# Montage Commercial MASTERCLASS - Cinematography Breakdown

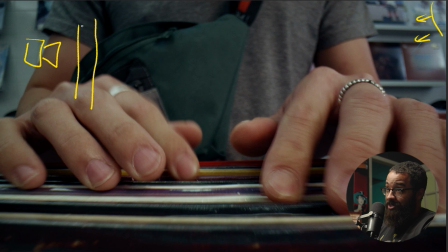So this is actually triple diffused with 2 scrim gems. This scrim gem here has a layer diffusion here and a layer diffusion here. And then this other one has a layer diffusion outside, and this is like a 6x4. And this is like a 4x4, something like that in similar dimensions. We didn't really need anything big.
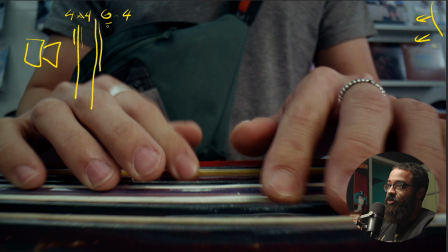And then this also has like a grid on it, so it kills all the spill too. So again, we're going through 1 + 1 + 1, and this gives us 3 stops of diffusion, right? Spreading that light and making it as soft as possible.
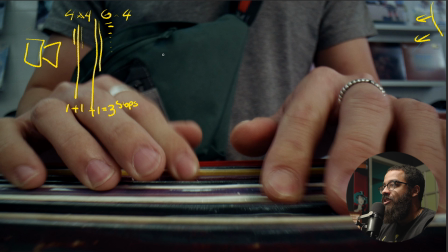And then to add more levels, because this was a little bit too sidey in terms of the lighting, I added kind of an F22 overhead. This is not the exact position, but this was to add more levels to the hands and the records as well. And just to match the daylight we see in the back, this is set to 5600 Kelvin,
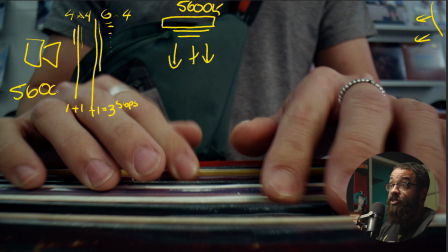and this is a 1200D, so it's already set to daylight, and that's 5600 Kelvin. And then these lights were at pretty much full pop when it comes to when it came to actually lighting this space. And then you can see like the F22 gives us that nice soft top light that we're looking for,
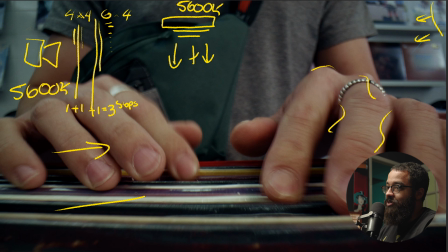and then the 1200D is giving us a light across the image, right? And then if we look at the shadow specifically, we have a neg, which is a floppy just tabled over there, sitting up on the records, and this is adding our shadow back into this side of the image, and then a little bit on the other side of things.
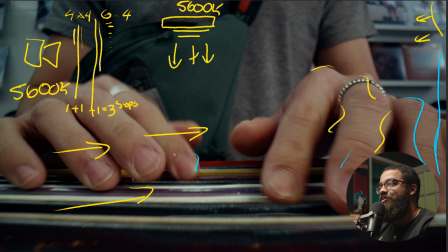So when it comes to probe lights, when it comes to probe lenses, you're shooting at, in this case, it was f16. So everything is in focus, but because you're so close to everything and there's so much movement, it kind of doesn't really throw you off in terms of that thing.
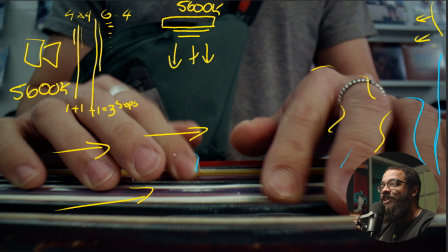But you notice that everything's a little bit sharp, right? So this is just how you combat that sharpness in terms of, I like to light things soft and then just really bring that back, that interest that happens when you flatten out an image,
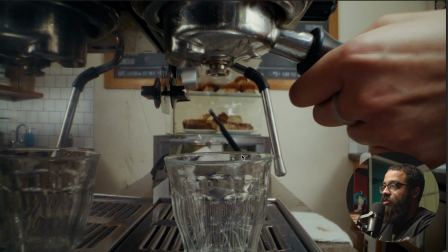when you shoot at that high of a T-stop. And then this is the next image.
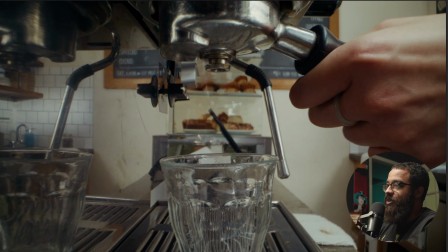So this is actually flipped. You have to be careful in terms of when you can flip the things or not,
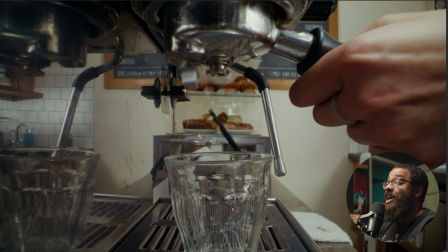because in terms of if there's a text in the background here, it would be flipped and read backwards and somebody would catch it,
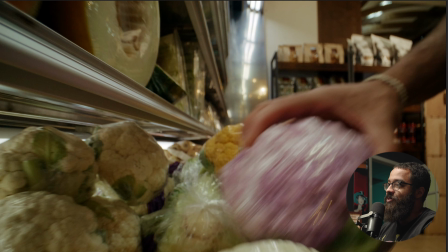obviously. But this is just in terms of you have to decide in terms of
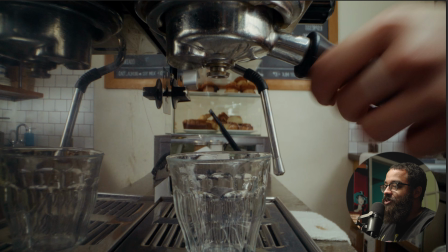you just have to consider that when you shoot something, it's not, oh, I wish that was on the other side.
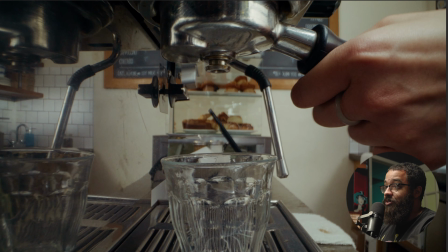In post, you can change a lot of things in terms of that. I do that a lot in terms of like, this person's running in the wrong direction, or this doesn't feel that good. And so we have to flip things. And then you can actually see now that I'm noticing that there's a reflection here.
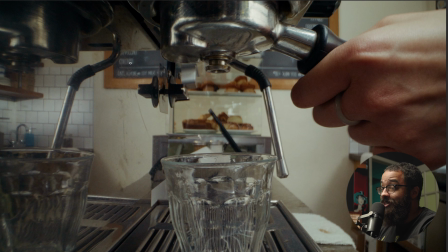I don't exactly, this says cappuccino. I don't know what the bottom says at all, but this is reading right. But this is a reflection, so it should be reverse. So this exactly proves my point. And you can see back here, it says espresso, but this is supposed to be actually in the right form.
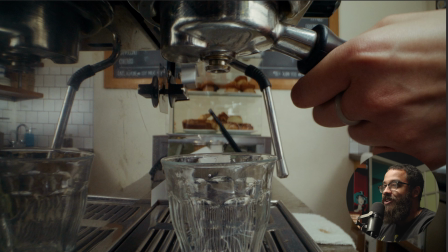So this is something I'm only picking up now. I didn't even pick it up when I was editing it, but just something to consider. So this was very awkward to actually light because we're in a very tight situation. So I had a lot of lights in play here to make this as interesting as possible.
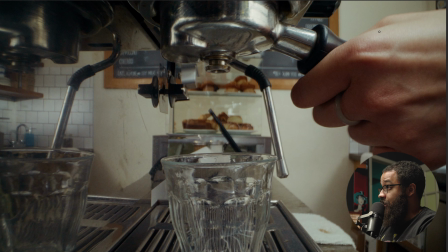So this is like a very heavy lit scene. And then again, we're going to be playing with that 1200D to give us all that light. And this was triple diffused. So I'm not going to write as much as I did before, but I have that 1200D shooting here. And this is just giving me my main key source and giving me all my ambient levels.
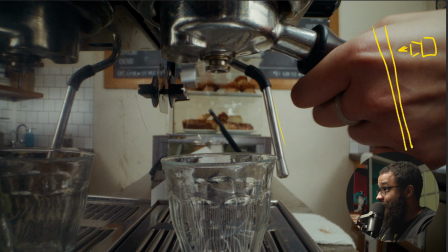And then on top of that, right here, I had an F22. And then this is kind of tabled over off in this direction. And this is adding more wrap to everything and adding more levels.
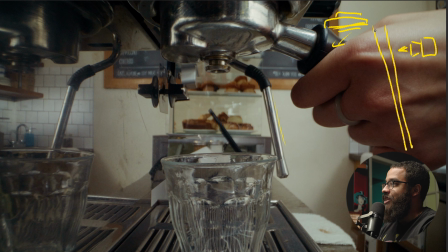All right. So everything, this is double diffuse. It didn't have the grid on. This is triple diffuse and it had the grid on at the front. All right. Just to kill the spill of all that light coming in.
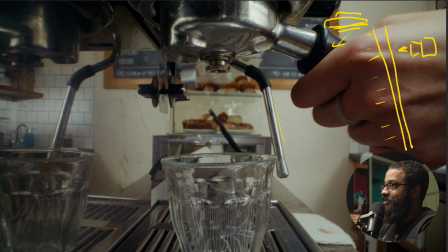And then even more, we had a Titan tube, which was boomed out just overhead here. And then that was adding more light back into this as well. I know this is very confusing in terms of where the light positions are, but they're all right overhead here. And then this one's off to the side.
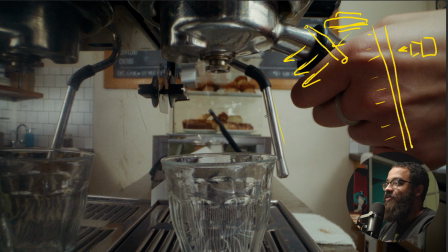Because what I found is like we have this light coming in and it's kind of coming behind, but we didn't have enough of a light wrapping around into the machine itself. And then we were dealing with a lot of reflections and everything like that. So this is how I wrapped that light and got enough interest as well here.
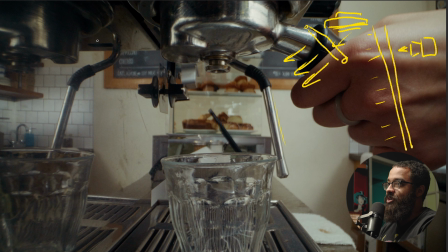And then to add more interest into the room, we actually had a Aperture Nova, and this was blasted up into the ceiling. And then we had another tube light, which is in front of this little display of pastries and everything.
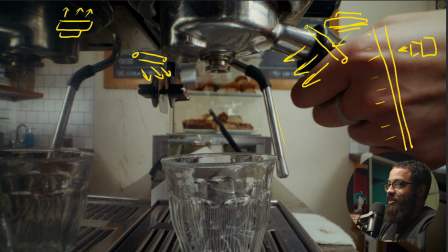And this was just adding some levels to that as well. And then we have another light, which is the Nanlite 6dB. This is one of my favorite lights because it just adds that little bit of extra oomph to the picture of what we're looking for.
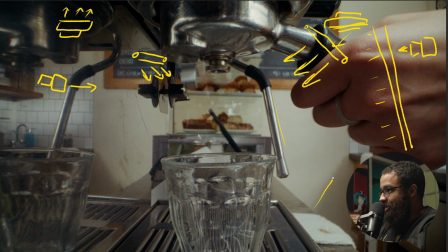And then this was this streak of light right here. So it's going across the whole frame, and then it's painting the wall here because I noticed that this part of the image was a little dark. So I wanted to bring up that stuff I want to bring up that side of the image in terms of like, this is a little distracting. Let's light it up a bit. So that's exactly what I did.
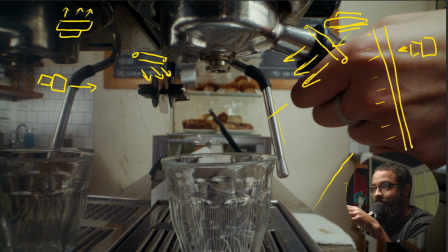And the reason why we have so many lights is because I was dealing with an area that was super awkward. We're using the peri-probe lens, so we had this at a 90-degree angle, and then I could move backwards going across from it rather than setting up a complicated ring that we had to go through it.
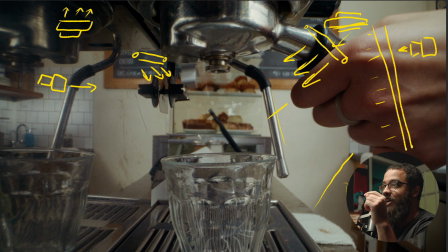So because the lens is in there and we have to light this space, I had to go around so many things in terms of getting light to be in certain places or not like that. And then once that I lit the cup and everything like that, and especially the person's hand, now how did I add interest into the back of the frame?
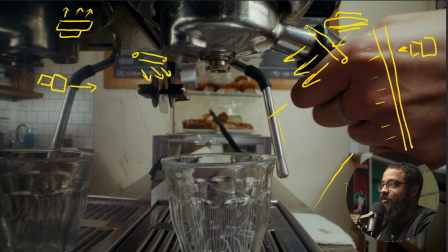And this was just using so many lights to do that. So we had 1, 2, 3, 4, 5, 1, 2, 3. We had 6 lights to do this. And this is relatively pretty tight shot, but we just had a big background that we had to work with. And this is just the reality of like commercial lighting and making something feel unworldly,
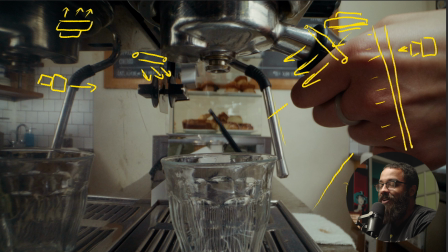as well as having that F16, having that T-stop of T16 just kills you when you're actually lighting spaces like this.
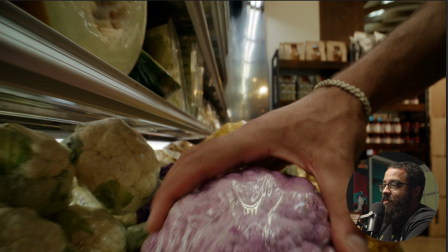Going into the next shot here, again, just matching that camera movement as we were doing before.
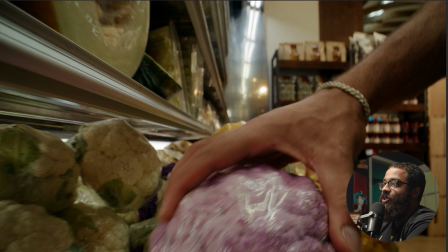This was a little bit easier because we had a lot of ambient light already. This was a grocery store. Grocery stores are bright. And I wanted to play up on the actual lighting sources that already existed there.
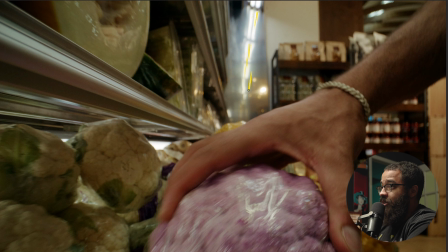And then these were these strip lights that were above. Right? So what we had to do is we had to add to that. So the first thing that I did was attach a Titan tube right above this section here. And then this is blasted at 100%. And this is giving me all my light down here.
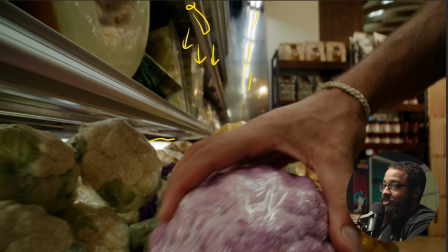And then we added, this is actually a Titan tube back here. And then there's another one here. And then if I were to draw this out fully, like the seam of the light is right there. And the other seam of the light is here. So you would 100% know that those are Titan tubes and they were just placed back there.
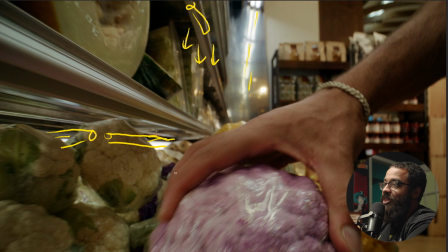But we hid that with the cauliflower. And this was just adding a nice interest. You're like, oh, that makes sense. They would light, the back of the vegetables and everything like that. And it did make sense in terms of what we were doing. And then to add some interest in the back, we had an aperture 600D just blasted up into the ceiling over here.
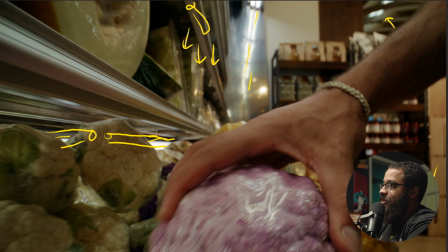And this was just adding some interest over here as well. And then we had a Nova too. So let me just draw those lights. That was blasting up into the ceiling. And then we had an aperture 600D here. So again, this location allowed us to play on the lights that were already there and add existing interest.